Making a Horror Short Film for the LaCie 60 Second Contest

So since I had the 50mm at the 1.7, I was going to get a very nice like shallow depth of field, so I focused a lot on detail shots. And like for one of the shots, you see the door being knocked on it, but it's a very violent bang, and you see kind of the chain and the lock mechanism on there just kind of boom, boom, boom. I really wanted to accentuate that moment, so I shot it very tight, and I even used some camera movement on a slider and just kind of pushed in slowly on it, just to accentuate on what's happening in that sequence.
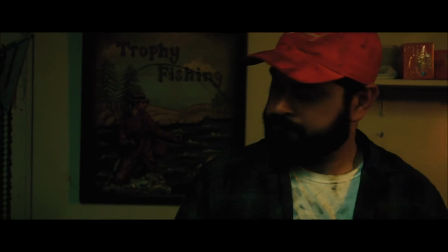(8:40)
So the thing that really like bogged me down on this film was the scare and like the pacing.
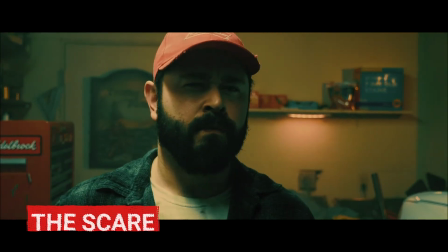(8:46)
This is something I have been working on as a filmmaker ever since I've been filming short films, and it's just nailing the pacing.
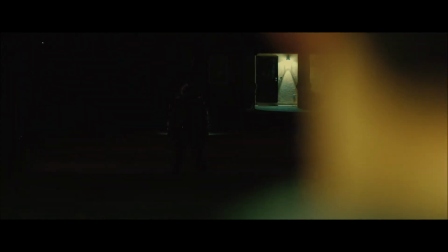(8:53)
I really wanted this film to feel like it flows. So being a 60-second film, you don't have a lot of time to tell your story.
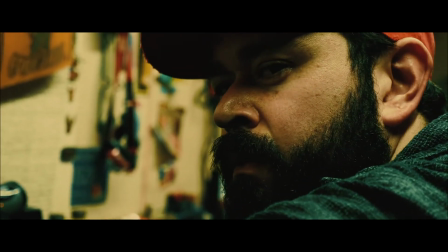(9:00)
You don't have time for a setup. You don't have time for really anything. And since most of the grading criteria is based off suspense,
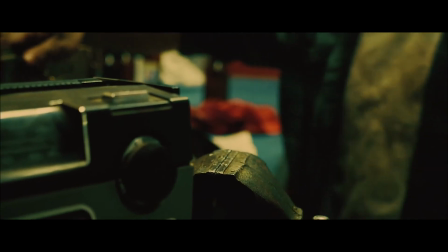(9:06)
I really wanted something to be wrong from like the first 10 seconds in the film and just everything else leading up to the moment, the reveal. And kind of avoiding expectations and everybody thinking it's gonna be behind the door, it kind of was behind him. And the whole reason for this is I'm not really a jump scare type of horror fan. Now I think they have its place and it can be used effectively, but with this 60-second film, I felt like the subtlety is what was going to be scary, like just the door opening by itself and unlocking itself, and then the creature just being behind him already. Not a jump scare, but just this subtle creepiness. And I kind of got this idea, and I'm sure most of you guys have experienced this, I know I have, but have you ever experienced when you got home late and you look down your hallway and your house has been empty for hours, and you think like, you look down that hallway, that dark hallway, and you're like, there could be something down there.
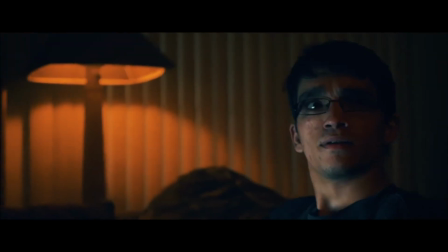(10:02)
And that moment you think that, you have like this feeling something's behind you, and you look behind you and there's nothing. Well, what if there was something at that time? So that's kind of the whole emotion that I played off for this film, and my concept kind of stemmed from that.
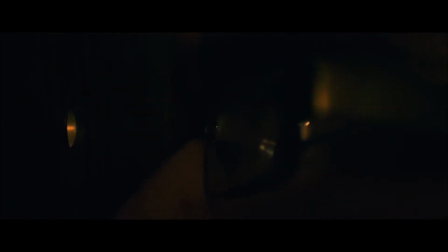(10:15)
But I wanted the scare to feel that way too. I didn't want it to feel like, boo, pop out at you. I really wanted the scare to be like this unsettling, lingering feeling after you've watched it, kind of slow build.
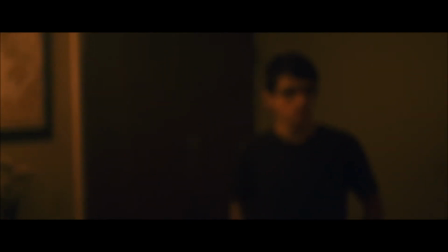(10:29)
And I wanted to do that in the cinematography as well, because I didn't want everything to just be cut to this, cut to that, cut to this, because it's 60 seconds.
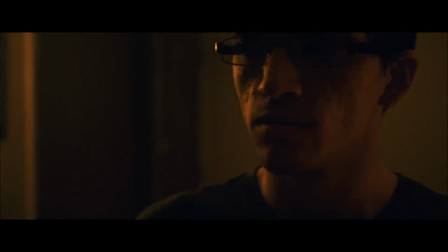(10:36)
I didn't want to like jam pack a lot of shots in there. I kind of wanted the film to breathe, and I think allowing this scene to breathe like that for the buildup made that scare a little better,
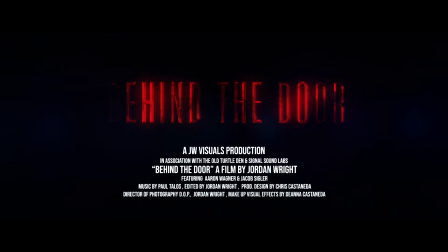(10:48)
just because you're not jarring the audience so much. I kind of let the scenes play out, and I really wanted that to flow in this film. I didn't want to shoot something just because it's a detail. I wanted the next shot to build upon the next. So kind of just breaking it down, like the first shot we see is just of the moon. So we establish it's, late at night. The next shot is establishing him there on the couch. And then the next shot is the door being knocked on. So then the next shot is his reaction to that and him getting up.
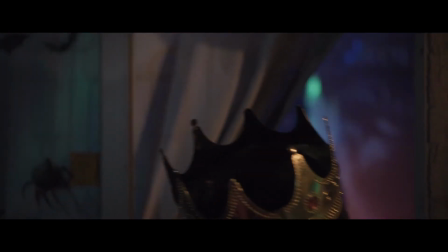(11:19)
So each shot's kind of building upon the next and progressing the story.
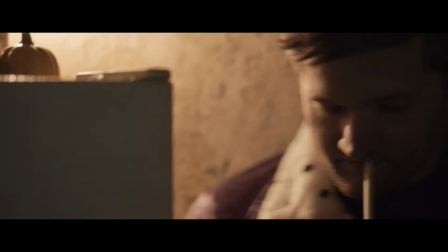(11:23)
There's no wasted time. There's no shot that's unnecessary. Everything adds to the next, and it's all building up to this reveal.
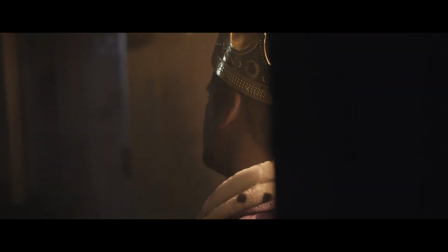(11:31)
So by the time this door opens behind him and opens by itself, you're thinking, oh, this is it.
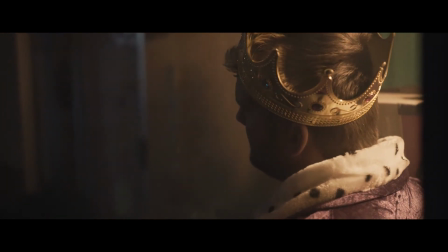(11:36)
This is it. It's gonna be behind the door.
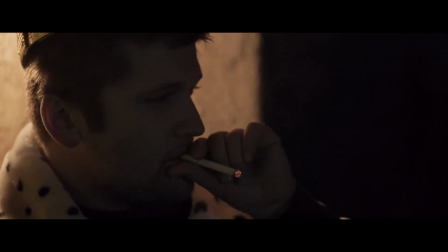(11:37)
And there's this little sliver of like darkness on the other side of the door, and I'm just hoping people are gonna be like, oh my God, no, it's right here.
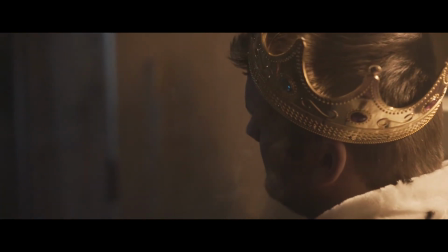(11:45)
And then all of a sudden it's behind you, and it's playing on that fear and playing on that emotion that I told you about, something always being behind you.
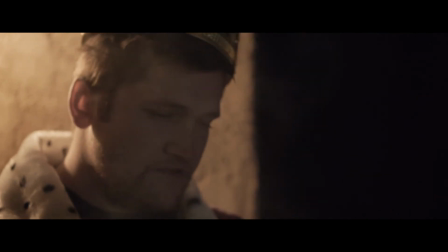(11:52)
You always have that feeling of like the hair standing up on the back of your neck, and you get this feeling of something's always behind you, even though you're looking at something scary. Like Aaron, the character in the film, was looking at the door opening by itself, and he's freaked out, and then before he can even react or do anything, it's already behind him and it's right there, and it's so close.